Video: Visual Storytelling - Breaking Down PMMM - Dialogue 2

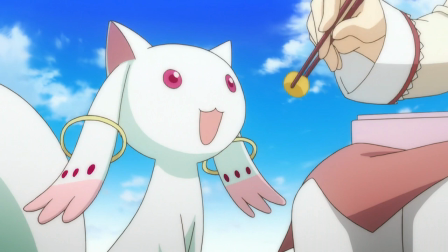[31:33]
I do think one of the fun things about Q-Bay is that it mentions later on that it never lied.
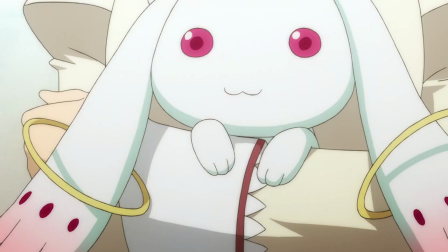[31:39]
And even in the previous scene, when it stated that magical girls usually jump on the chance to make a wish and become a magical girl, it's probably not lying there either, as it's really the transgressive actions of Homura that keep this from going back to one of those shows.
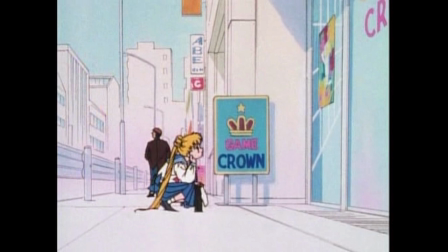[31:55]
I'm just imagining Usagi staring up that poster of Sailor V in the first episode of Sailor Moon, wishing to be a superhero and wishing for a miracle romance.
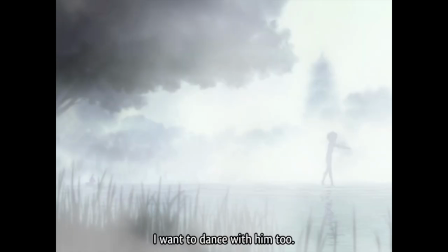[32:04]
Or Duck, who only wants to have this relationship with the prince, but ends up being burdened by the day-to-day problems of the characters.
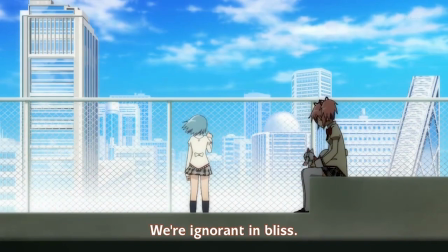[32:10]
It's more than they bargained for, because they never bargained for it. That's all that Homura in this timeline and the show in general are trying to do right now. Thrusting the negative aspects or the trade-offs of being a magical girl front and center really does put a damper on those types of things,
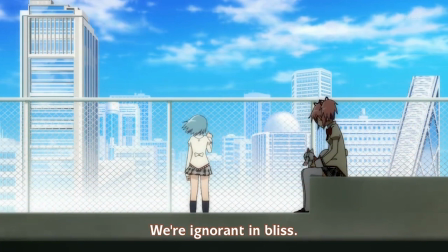[32:25]
disassociating and parsing all the separate elements that are almost universally packaged into one in a traditional series.
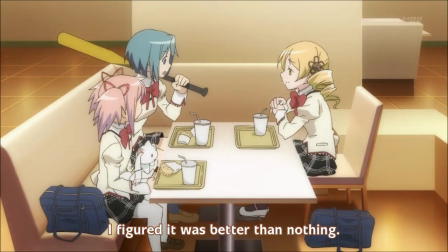[32:32]
In the next scene, we get the couple of these really good character beats. Sayaka, again, very prepared, actually aware, knows that maybe the bat won't do anything, but she's ready to fight. She's ready to buy into the dichotomy of witches evil fight witches. Madoka's ready to buy into the concept of being a magical girl for the magical girl's sake.
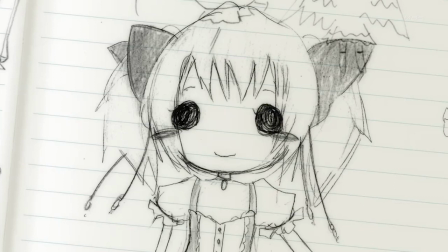[32:50]
She again kind of has this Usagi moment of wouldn't it be great to be a fancy heroine? These two preparations tell us all we need to know about the characters or how they view the onset of the magical girl world.
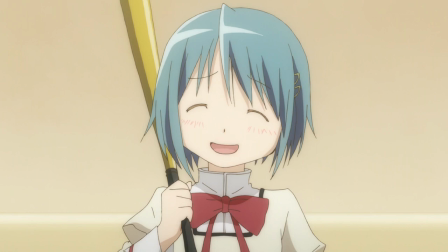[33:03]
Compare this action with Sayaka's dialogue on the roof and it's very clear that she's a rebel without a cause. She's ready to fight but she has no battle or no stakes in the battle she just needs a line drawn in the sand to tell her
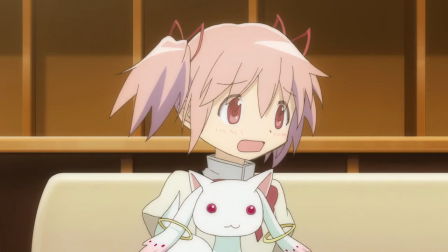[33:16]
what's right and what's wrong Madoka is on the other side of the spectrum she generally has an idea of what's right and wrong and the morality that she is dealing with or that we talked about all in the first episode really sets her up as being equipped to be the normal magical girl and understand
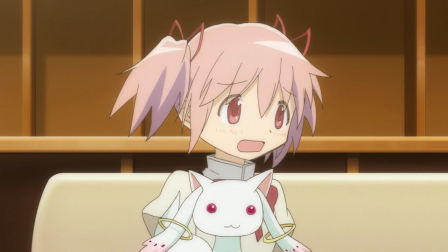[33:32]
what that means and embody that but she's not prepared at all for the situation that she's in in her magical girl story unfortunately for her shaft is the studio making this show not madhouse while great there's a third element
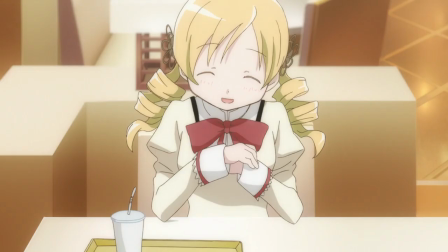[33:45]
to this scene mommy how quickly she embraces this role of hey i'm going to introduce you to this she refers to madoka and sayaka as her kohais or her magical girl trainees in the fight against gertrude and this
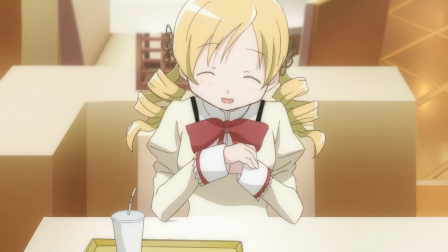[34:00]
whole scene it kind of showcases her joy at having this happen to her of course with her dialogue in episode three she kind of surfaces is that, but it's good to see it in action before that.
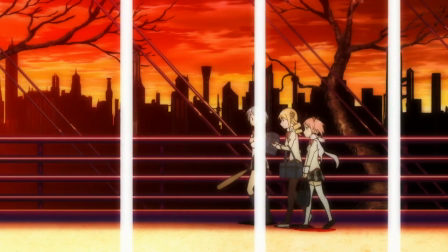[34:10]
In the next bit, the lighting in Kajiro's music is very strong, very tonally appropriate, but the directing is simple and it lets us focus on what Mami is saying.
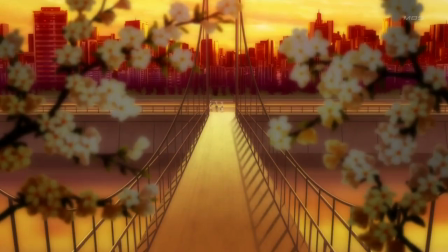[34:19]
However, this scene had substantial changes in the Blu-ray release just because it is fucking ugly in the original one.
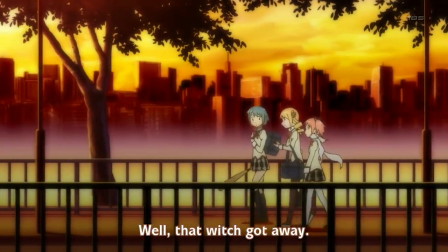[34:25]
The Blu-ray gives us these lovely kind of panels made by the bars in the bridge.
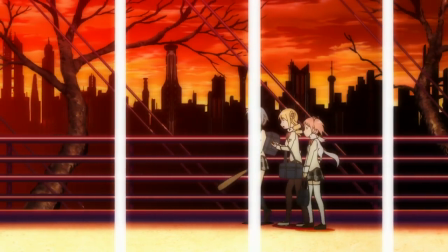[34:30]
The fact that they're white and they mesh with these intersecting lines of red in the background give us the feeling reminiscing back to the roof with Sayaka holding onto the bars.
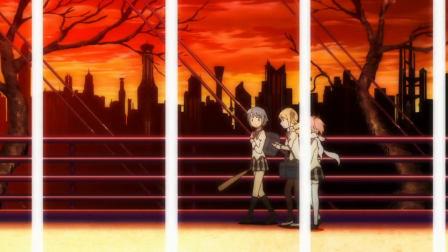[34:39]
But instead of being free inside the cage, now they're kind of more trapped inside the cage.
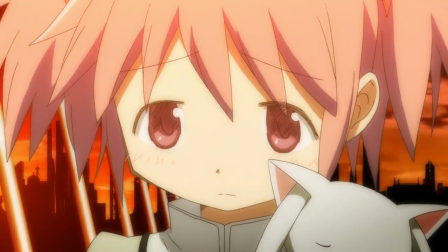[34:46]
The big part of this scene is the long lingering shot on Madoka when she realizes that Mami let the witch get away to save them.
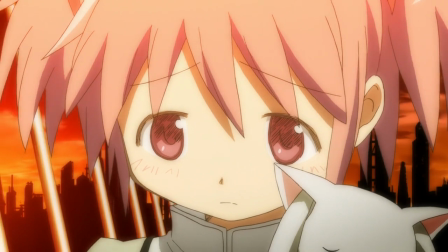[34:53]
That decision troubles her in a way that it doesn't trouble Sayaka just because of what we said already. That's an impossible decision. That's something that Madoka realizes is going to have to be a choice.
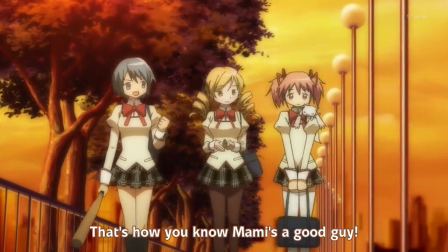[35:05]
One that she's not sure that she can make. Sayaka can make it though because she's simplified it. She, not Mami calling herself this, she calls Mami an ally of justice. Seiji no Mikata.
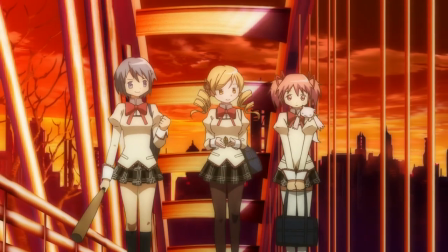[35:15]
It's not much of a secret that that's a direct reference to previous magical girls. Here's Chibiusa identifying Usagi as one in the Sailor Moon R